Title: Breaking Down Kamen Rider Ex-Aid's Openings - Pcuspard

Kamen Rider X-Aid has become my favorite Kamen Rider since it first aired in 2016. And aside from some really cool collabs, it was one of the best parts of that year.
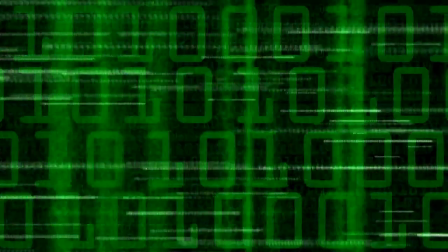Yep, even better than my, what, fourth comeback? Either way, because X-Aid's my favorite Kamen Rider now, forgive me my son, I figured I'd analyze Kamen Rider X-Aid's openings. Yes, I said openings. X8 has some major differences between its first opening and the opening at the halfway point. Also, yes, I am aware that Marko Satsu did a video like this before, however, I feel like he missed a ton of things, especially considering the last third of both openings, along with the cinematography, and I'm here to point them out! Not everything exists just to look cool. Also spoilers abound, so yeet. So with that said, let's begin!
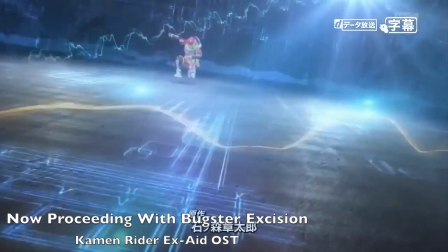The very first part of the opening doesn't have any lyrics aside from some undertones of I gotta believe,
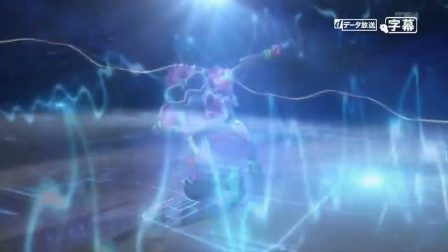as we see X-Aid land on the ground in his usual superhero landing pose,
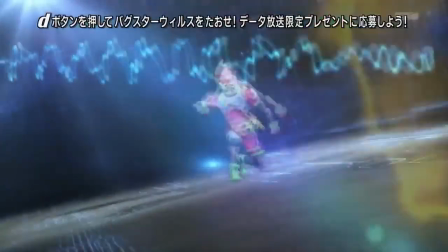with various X-Ray lines in the background possibly referencing how gaming heroes like X-Aid and death doctors deal with
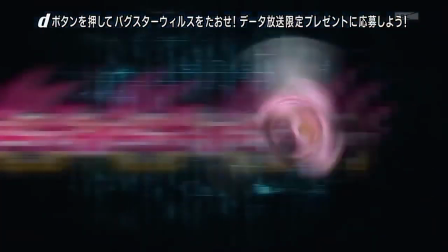every day aren't so different from each other. When we see Mighty Action X fly into Emu's hand, we see that he hesitates before he pulls it close to his chest,
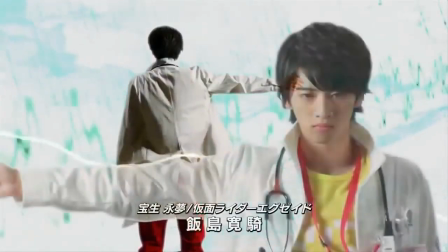possibly referring to how Emu feels uncertainty in this mission that he put himself through,
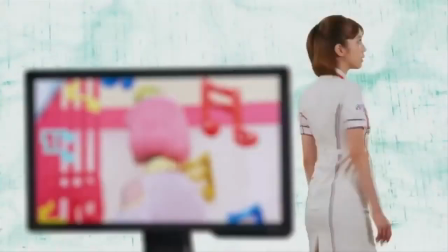as he doesn't know what he's getting into. The next scene shows both Asuna outside of the monitor,
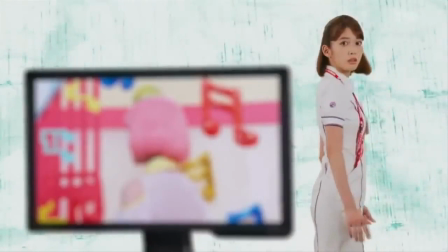showing that the human Asuna is more preferred than the bugster and potentially locked or captive side, Poppy Pupo Popo.
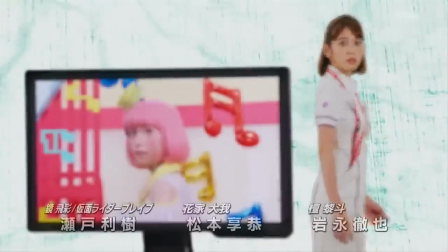This could be referencing how, most of the time for the first half of the season,
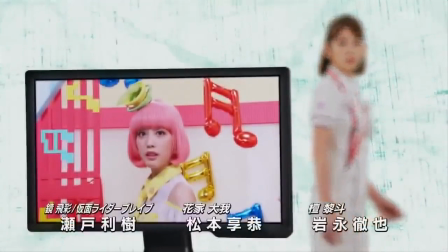Poppy Poppy is disguised as Asuna, and most people that come into contact with Poppy at her time are stressed out,
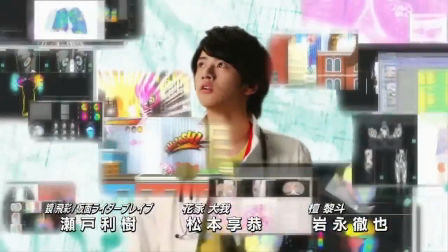albeit not on purpose. These next two scenes reference Emu's multiple personality disorder.
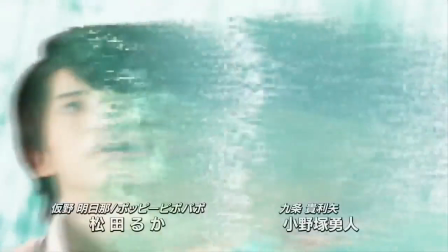As Daichi sings, why, why, why, why, with the next scene showing quick snippets of the bugster virus,
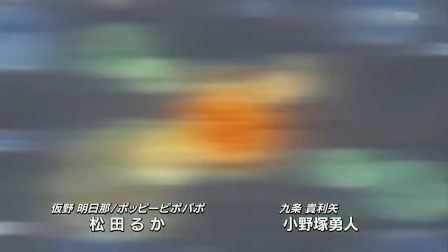showing the consequence of a bugster stressing out the host too much. The host would vanish and the bugster would be complete.
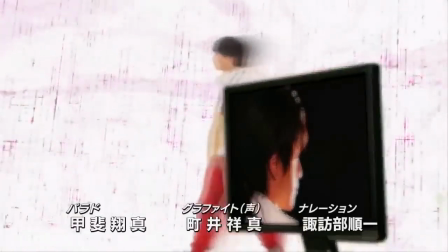We also see Emu walk by and look at a computer monitor housing another Emu facing the opposite direction, as that Emu smirks.
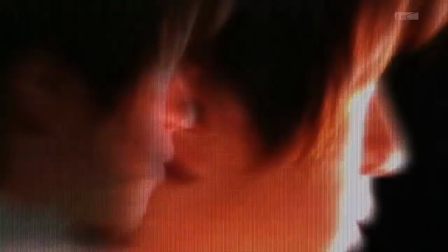The Emu smirking is clearly Genius Gamer M showing the dual personalities between Emu and Em.
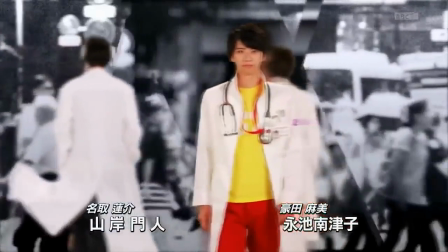We see Hiro, Taiga, and Kiria all walking in the opposite direction facing away from the audience, whereas Emu walk towards the camera.
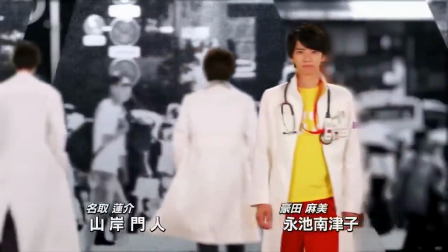This shows that Emu's optimistic, bright outlook is different from the other riders,
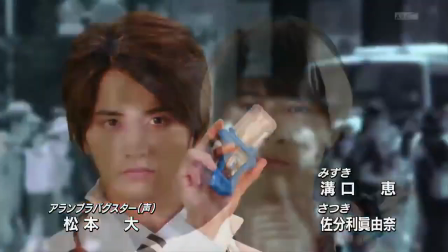who have seen their loved ones die, or their friends die, or watched everything they worked for crumble due to failing.
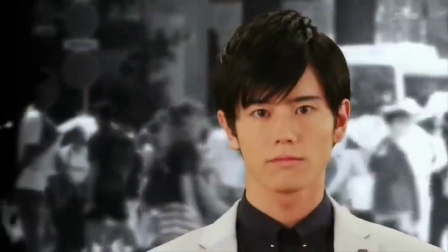We see them mugged to the camera as well as a certain Kuroko Dan, who isn't holding up a gash that at all.
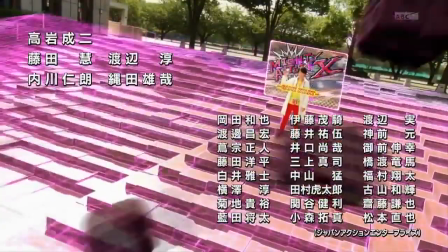Hmmmm. Plus, when the anti-Hirok Taiga and Hiro begin their transformations, we see Kuroko turn away.
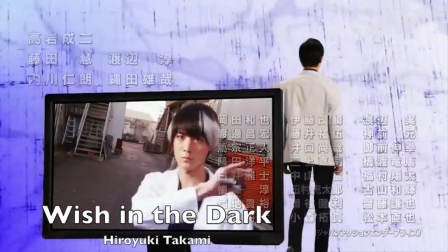Hmmmm. Obviously, this references how Kuroto is actually gemmed.
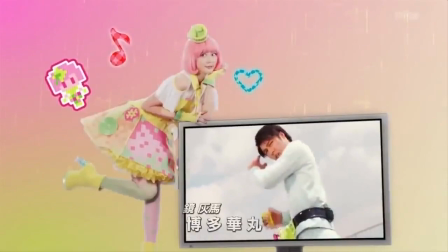After we see Poppy mug towards the more protagonist riders,
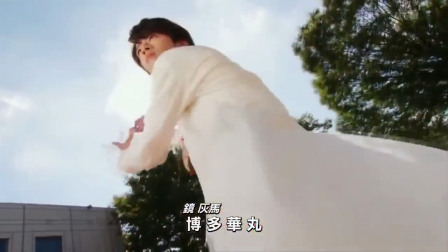highlighting the stronger bonds Emu has with both Kyria and Poppy, we see the riders go from level 1 to level 2.
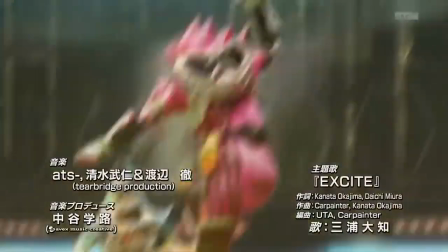We see Ex-Aid leap up into the air, hinting at how MightyActionX is a platforming game.
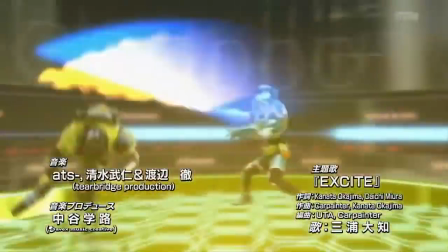We see Ex-Aid, Brave, and Snipe fight each other, hinting at how strained the team dynamic between Emu Hiro and Taiga are.
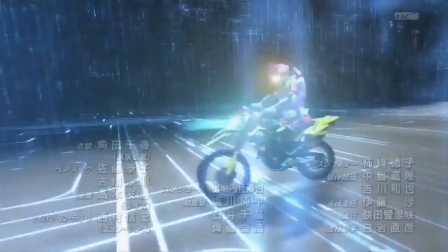After we see Emu ride on laser with their respectively orange and blue eyes shine,
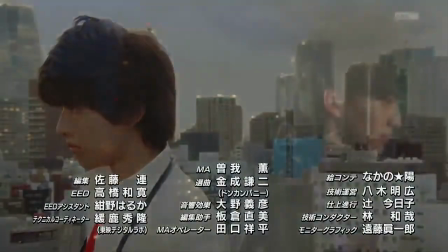we see Emu look to the left and Parad look right, or vice versa depending on your perspective, hinting at a connection these two have with each other.
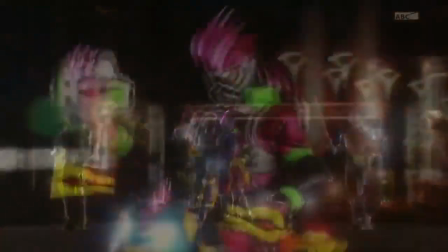After we see our four protagonists mugged at the camera, we see Gem with a similar background the other four had before.
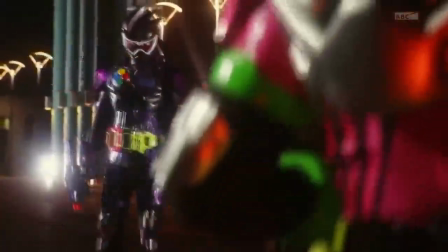This makes sense because all of the riders shown here are at the same level, meaning they're on common ground.
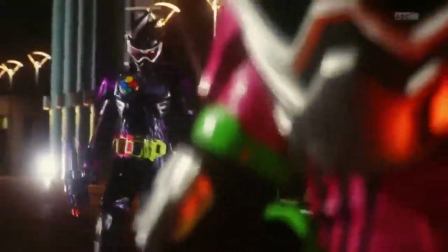This will come up later, like most things.
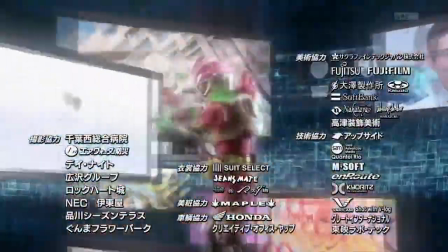After Gem and Ex-Aid trade blows, we see Ex-Aid look at various memories Emu has as he transforms into Ex-Aid and does some poses for the camera.
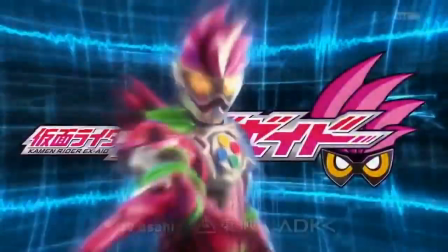I love how Kamen Rider openings can show character through the cinematography of these openings. When I find these, I always like thinking about what do these scenes mean in relation with the show. However, luckily for me, Ex-Aid got a second opening with updated cinematography.
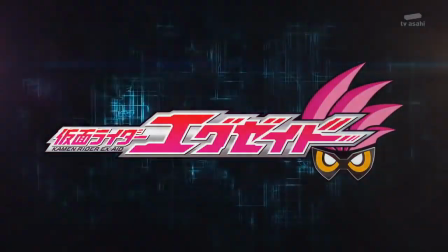The beginning with X-Aid without any real lyrics is the same, skip it. When Emu grabs Mighty Action X is where we notice our first major difference.
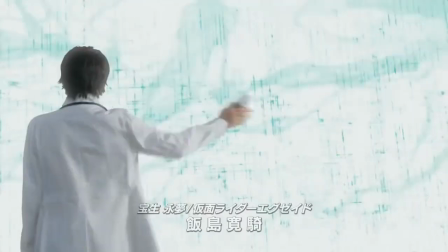Instead of hesitating, Emu immediately pulls it close to his chest, meaning that he's grown into the role of X-Aid and ensures that he'll see it through to the end.
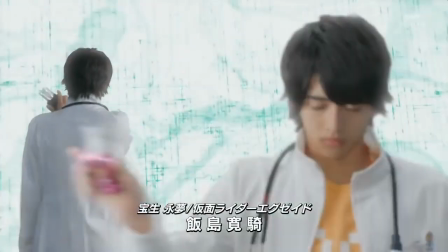Which says a lot for Emu's character, as in the show he goes through a crap ton of shit.
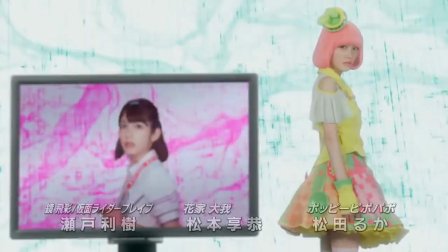We see the Asuna-Poppy scene, but this time Poppy is on the outside and is angered, with Asuna being trapped in the monitor.
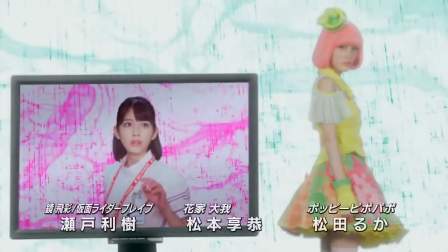This not only shows the result of episode 24 where Poppy was brainwashed by Lavrica to work with the Buxers,
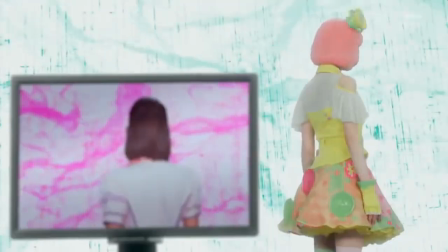and after Emu brought her back to CR, Poppy's still on the outside with a brighter outlook with Asuna looking fondly at the display,
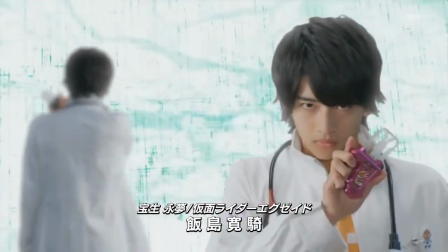showing that now, there's no real difference between Poppy and Asuna.
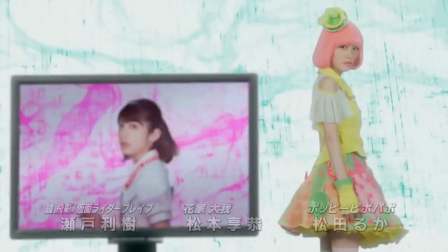Plus, at this point most of the time, Poppy is herself, no, Asuna skin for the most part.
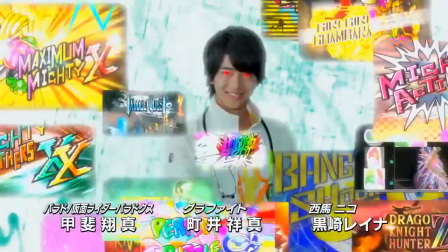Instead of the scene of Emu disappearing, since now he knows of his game disease,
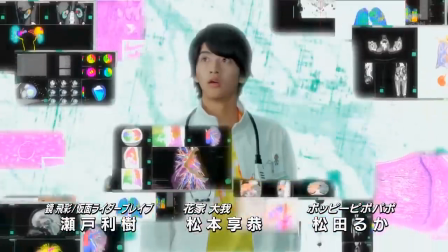all of the Doctor Graphs turn into games that either came from GEM Corporation, or ones that he created like the Mighty sequels.
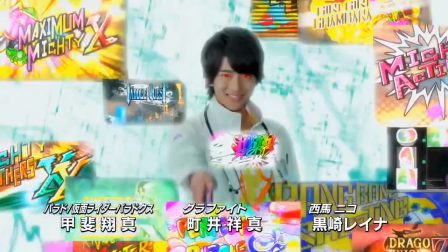He sends them off while smirking, similar to Parado spreading the Bugster virus.
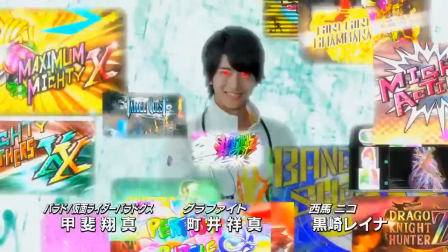Hmmmm.
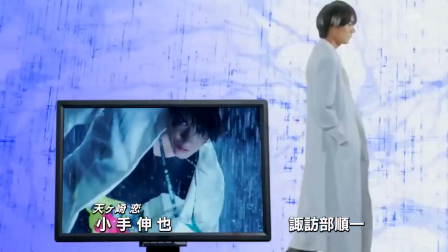Instead of Emu looking at a monitor of M, we see Hiro looking at a monitor of Saki disappearing, which shifts to Taiga looking at a monitor of him losing graphite.
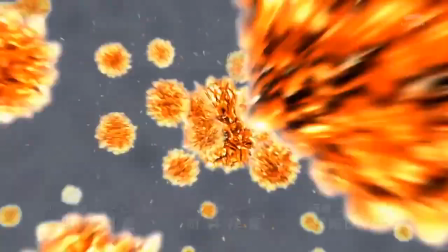These scenes are similar to each other because they're intertwined,
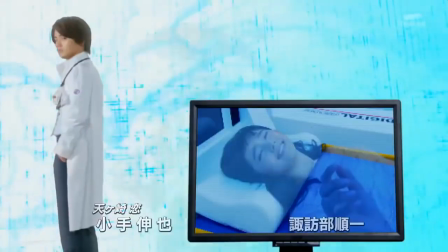as one of the larger focuses for the next 20 episodes are having to do with Saki's disappearance before the show started.
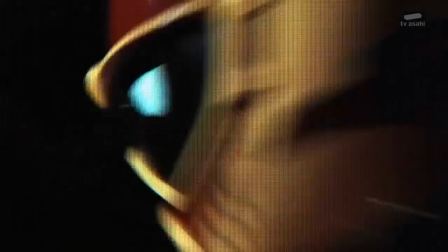After we see Emu smirk, we see a ride player.
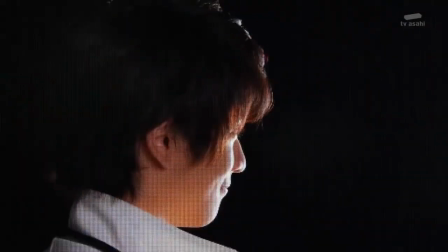And seeing as how this was genius gamer M smirking, A case could be made that the Ride player here is Niko,
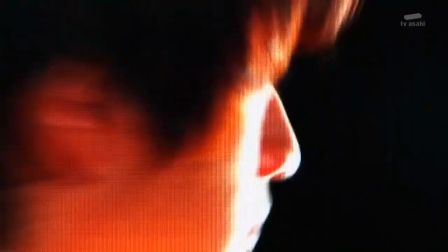seeing as how she based her gaming name, Genius Gamer N,
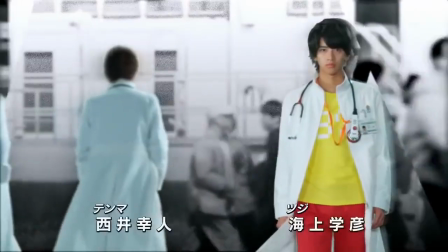off of M. We see Emu walk towards the camera with Hiro and Taiga walking away from it.
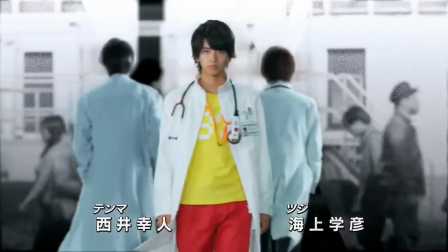Aside from Kyria not being there anymore due to a Christmas special, one thing to note is the people in the background.
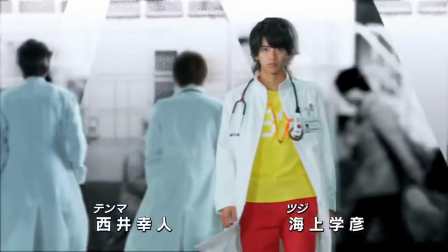They were there in the first opening, but all they could symbolize was how the Bugster threat was unknown to the public and only a select few people could know about it.
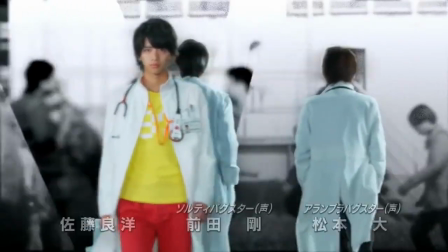However, this opening happens after episode 13.
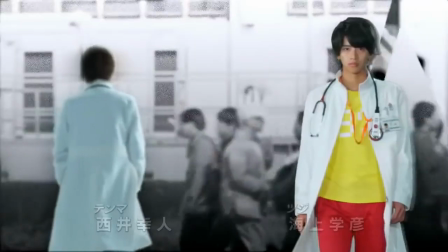Right now, everybody knows about the bug survivors, and Kamen Rider Chronicle started where people can become Kamen Riders in order to fight them.
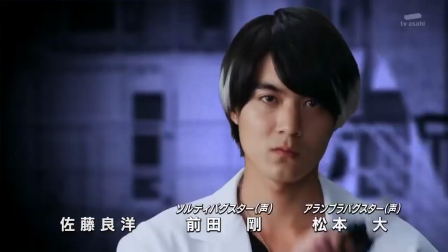So the people this time turn into Ride Players. We see that Laser and Gem are both gone because at this point they're both dead,
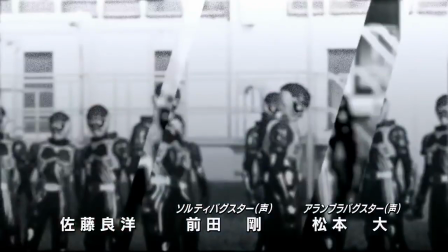and we see Niko get added to her own screen, as now she'll be joining in the actual fighting as Ride Player Niko.
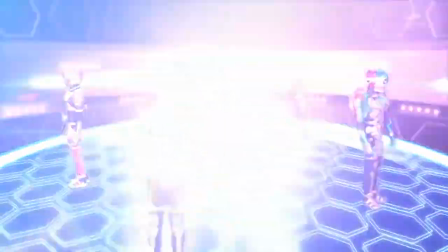Another thing that I want to note that I glanced over originally is that instead of the riders facing each other,
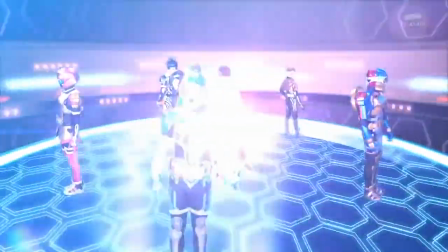now Ex-Aid, Brave, Snipe, Paradox, Poppy, and ride player Nico are all facing outwards,
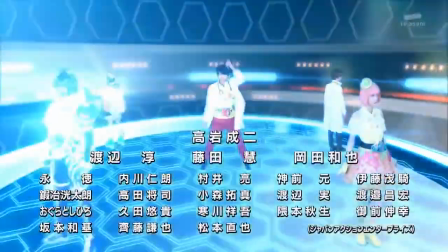meaning that sooner or later they'll all be facing the same threat.
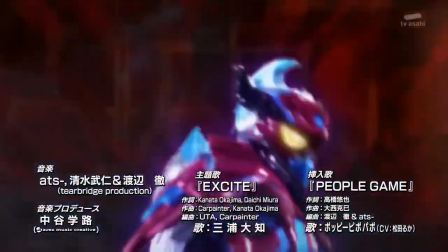What else is cool about this scene is that instead of Ex-Aid, Brave, and Snipe fighting each other, we now see their upgrade and super forms in action.
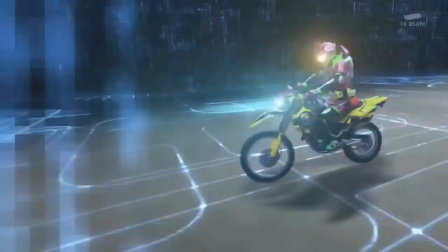This is showing how, at this point, the three of them have achieved a well-working camaraderie.
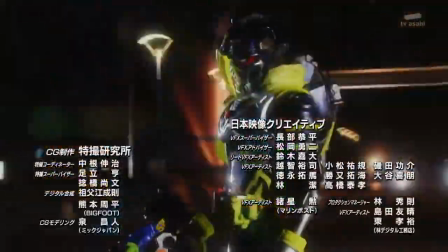Now when we see who X-Aid, Brave, Snipe, and ByteGamer, or maybe it's the end that Laser will return, are going against,
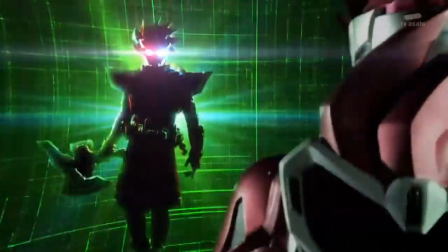we see both Paradox level 99 and Kronos, who in the beginning are either shattered so we don't see it in the opening,
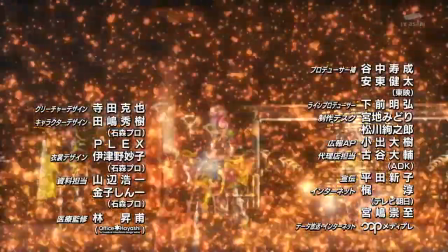or with the green background. This could be due to how much stronger level 99 and a no-level Rider can be compared to 4-3 level 2s.
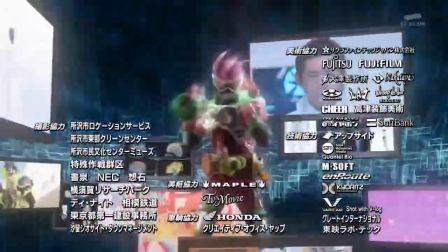The thing I love about Kamen Rider openings is the cinematography, as they can convey the plot points of a story and I enjoyed looking at the pieces.
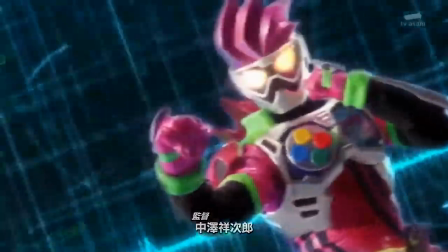God I just love it! It's so anime! It's awesome!